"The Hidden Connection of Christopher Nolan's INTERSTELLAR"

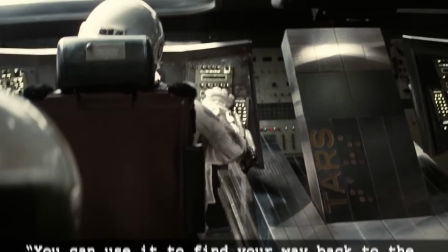(12:29)
TARS cracks some jokes using an indicator light.
You can use it to find your way back into the ship after I blow you out the airlock.
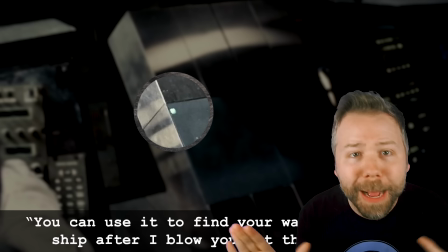(12:36)
And the light turns on. As someone who despises sarcasm, I would love if humans came with this light.
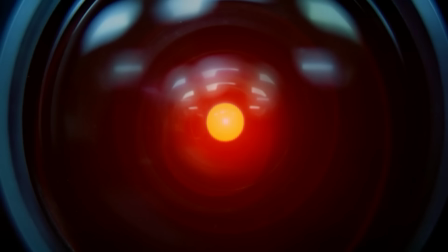(12:41)
And yes, this is another 2001 nod to Hal, who emotes through his one solitary red light, and he turns on the crew, sending Poole hurtling through space, suffocating. Nolan commits to scientifically accurate zero sound whenever we cut to outside the shuttle.
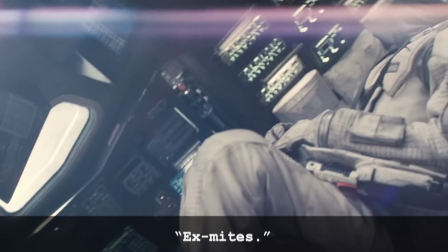(12:55) X might...
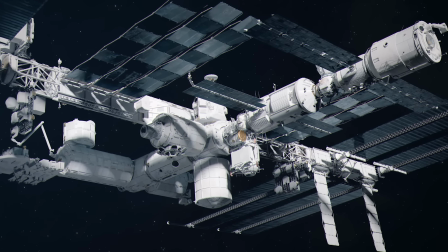(12:58)
And they dock with the Endurance, which Nolan based on the International Space Station, designing this to look like a clock.
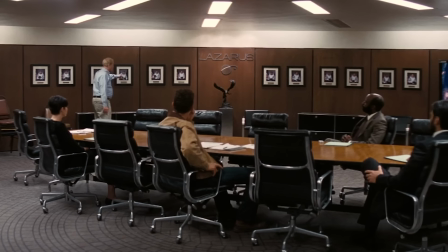(13:04)
It is a ring with 12 compartments. 12 like the 12 Lazarus mission pilots, 12 disciples, including a Judas traitor.
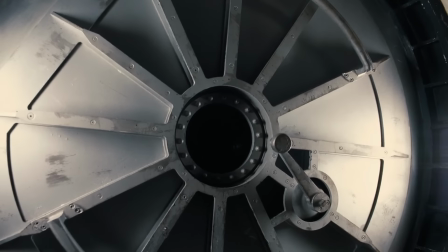(13:11)
Yeah, it's a surprisingly religious movie for a sci-fi epic. I like this Nolan inserts a shot of the latching mechanism so that we know later what it means when it doesn't latch properly for Dr. Mann.
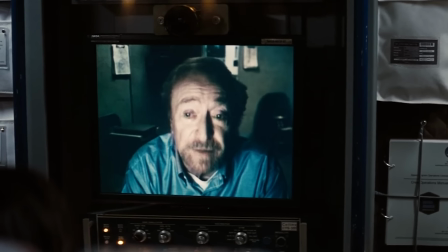(13:20)
Brand sends them off with Dylan Thomas's 1947 poem, "Do not go gentle into that good night.
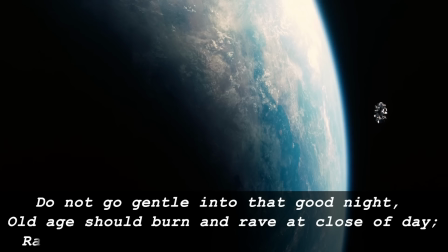(13:25) Old age should burn and rave at close of day. Rage, rage against the dying of the light."
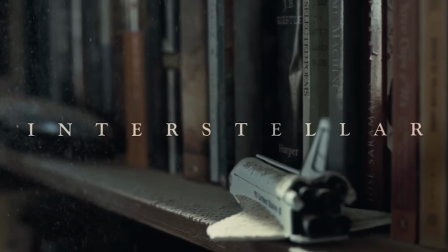(13:30)
Which brings us back to another one of the books on Murph's shelf, Selected Poems by T.S. Eliot.
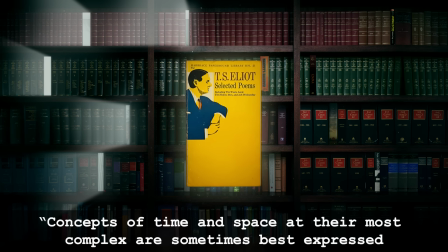(13:35)
Nolan chose this, explaining, quote, "Concepts of time and space at their most complex are sometimes best expressed through art rather than science.
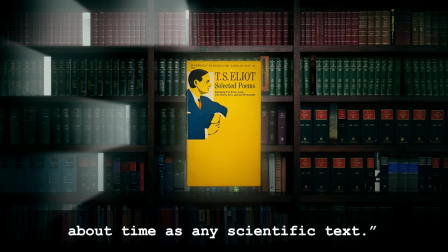(13:42)
Eliot's 4 quartets are as thought-provoking about time as any scientific text. The first of those is T.S.
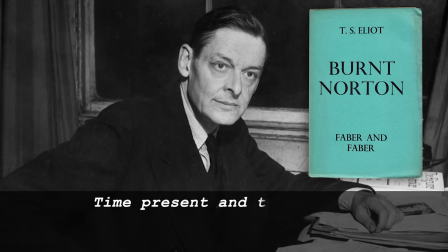(13:47)
Eliot's Burnt Notion, which opens with, time present and time past are both perhaps present in time future,
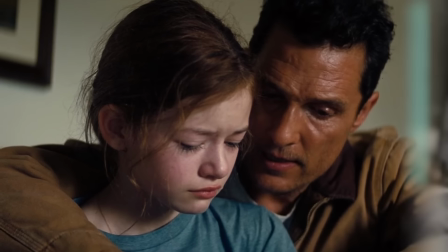(13:54)
and time future contained in time past." And you can totally see how this reflects Nolan's obsession with time, specifically in this movie.
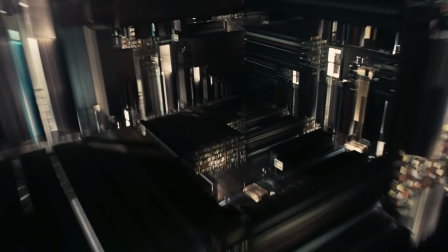(14:01)
In Interstellar, the past, present, and future are all contained within each other. Cooper asks Amelia, Tell me about Edmund.
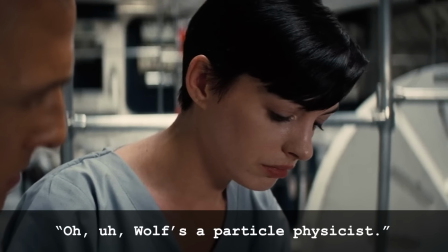(14:07) Oh, Wolf's a particle physicist.
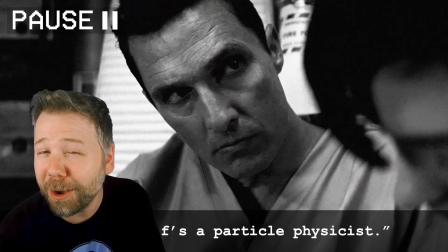(14:11)
yeah, Cooper can sense in the way Amelia calls him Wolf and doesn't really go into much detail, kinda awkward energy there, that she's totally in love with this person.
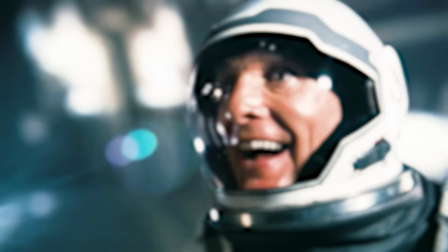(14:19)
Cooper's empathy is his greatest strength, and it's why he was chosen for this mission.
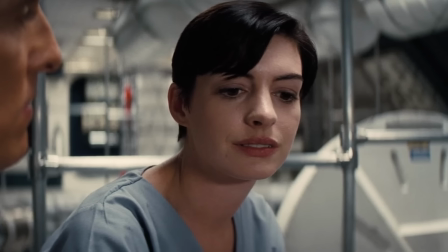(14:23)
Amelia says she's looking forward to escaping human evil that's specific to Earth in her opinion.
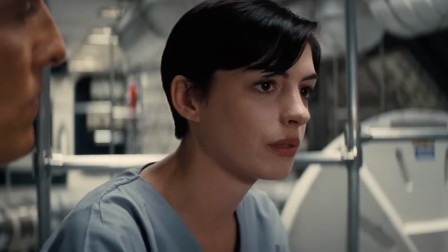(14:27)
Cooper asks if she thinks nature can be evil, and she says no, and he just settles on, That's what we take with us, then. Yes,
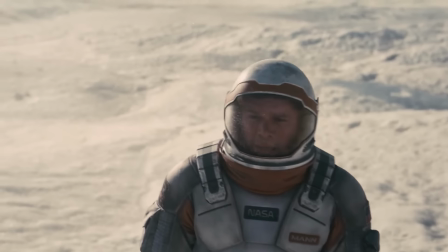(14:34)
foreshadowing that evil is truly a blight carried by humans like Dr. Mann and can absolutely spread to other worlds and other galaxies.
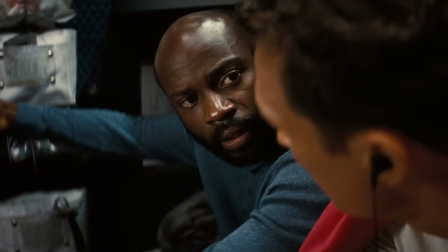(14:42)
As they pass Saturn, Cooper finds Romilly panicking over the magnitude of space and gives him nature sounds to listen to.
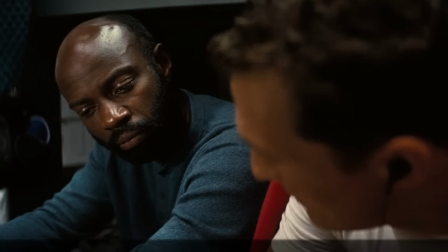(14:48) Here.
This also functions as a demonstration by Nolan of sound as a choice.
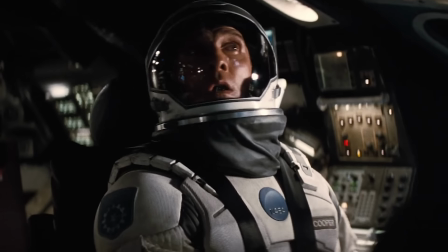(14:57)
It makes the viewer appreciate silence in film, and every tick, bump, and orchestral swell as a deliberate choice with an intended emotional effect.
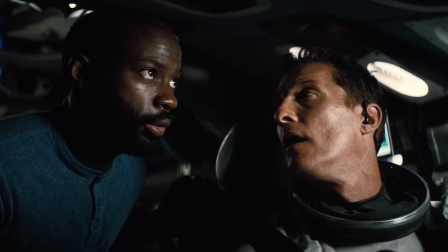(15:05)
Cooper gives the gift of this emotional calm to Romilly, and Romilly gives Cooper a science lesson on wormholes and why we see them as a sphere.
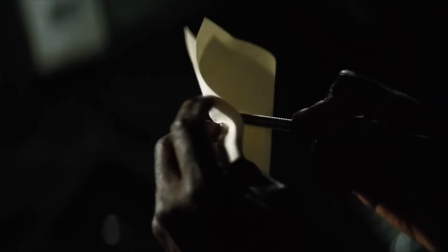(15:13)
He folds a piece of paper in half to demonstrate the bending of space-time and punches a pin through, which is how this was shown in Event Horizon, Stranger Things, and Thor: Love and Thunder.
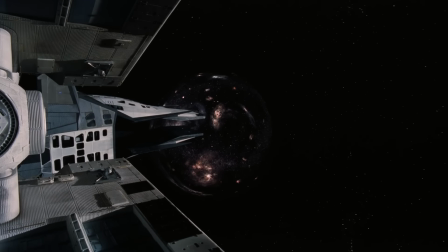(15:20)
But this idea of a two-dimensional hole shown in 3 dimensions becoming a sphere is explained in another book that Nolan put on Murph's bookshelf,
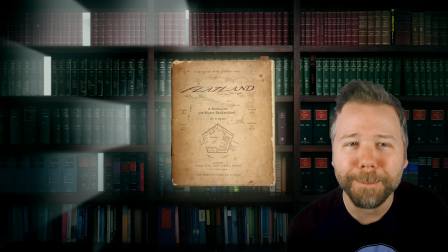(15:27)
Edwin Abbott's Flatland: A Romance of Many Dimensions. It's a story of a flat shape who freaks out upon perceiving a 3-dimensional object passing through his dimension.
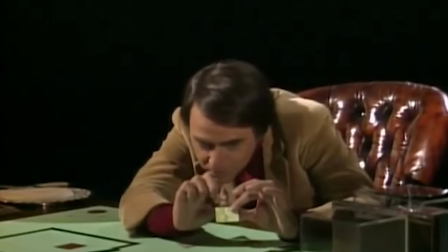(15:36)
Carl Sagan actually summarized this in an amazing segment on Cosmos.
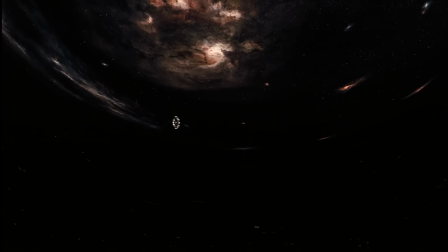(15:39)
And so, like those flat shapes in Flatland, these astronauts' passage through the wormhole looks simultaneously terrifying and soothing,
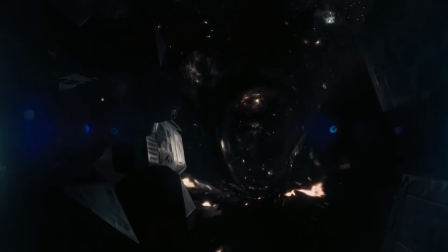(15:46)
like we see the starry background flowing in multiple ways, like a bedsheet or a towel being unfolded by slowly tugging one side under the other.
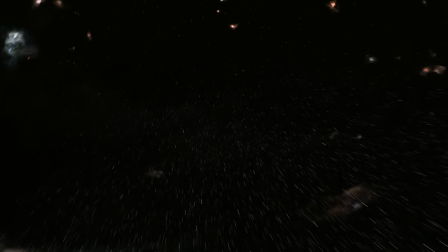(15:54)
And so this way it doesn't look like anything's just been added to space from a VFX perspective,
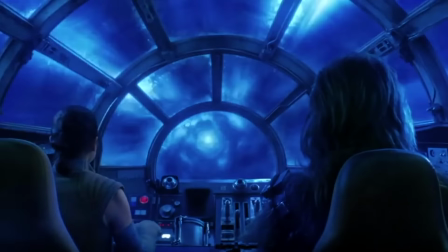(15:58)
as was the case with the wormholes in Contact, or the hyperspace in Star Wars, or that hexagonal grid of the MCU,
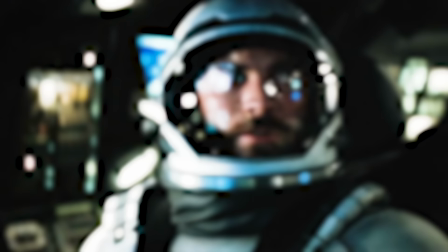(16:04)
but rather we're just seeing space as we know it folding and sliding around itself. Doyle says that they're passing through the bulk, their word for the dimensional space beyond theirs. They just call it the bulk because it's too big for humans to comprehend. It's just beyond.
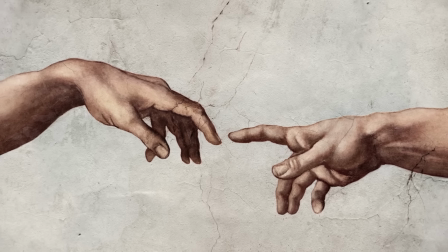(16:16)
Amelia shakes hands with the distortion of space-time, implied to be Michelangelo's creation of Adam, which we later learn is actually future Cooper reaching back to her.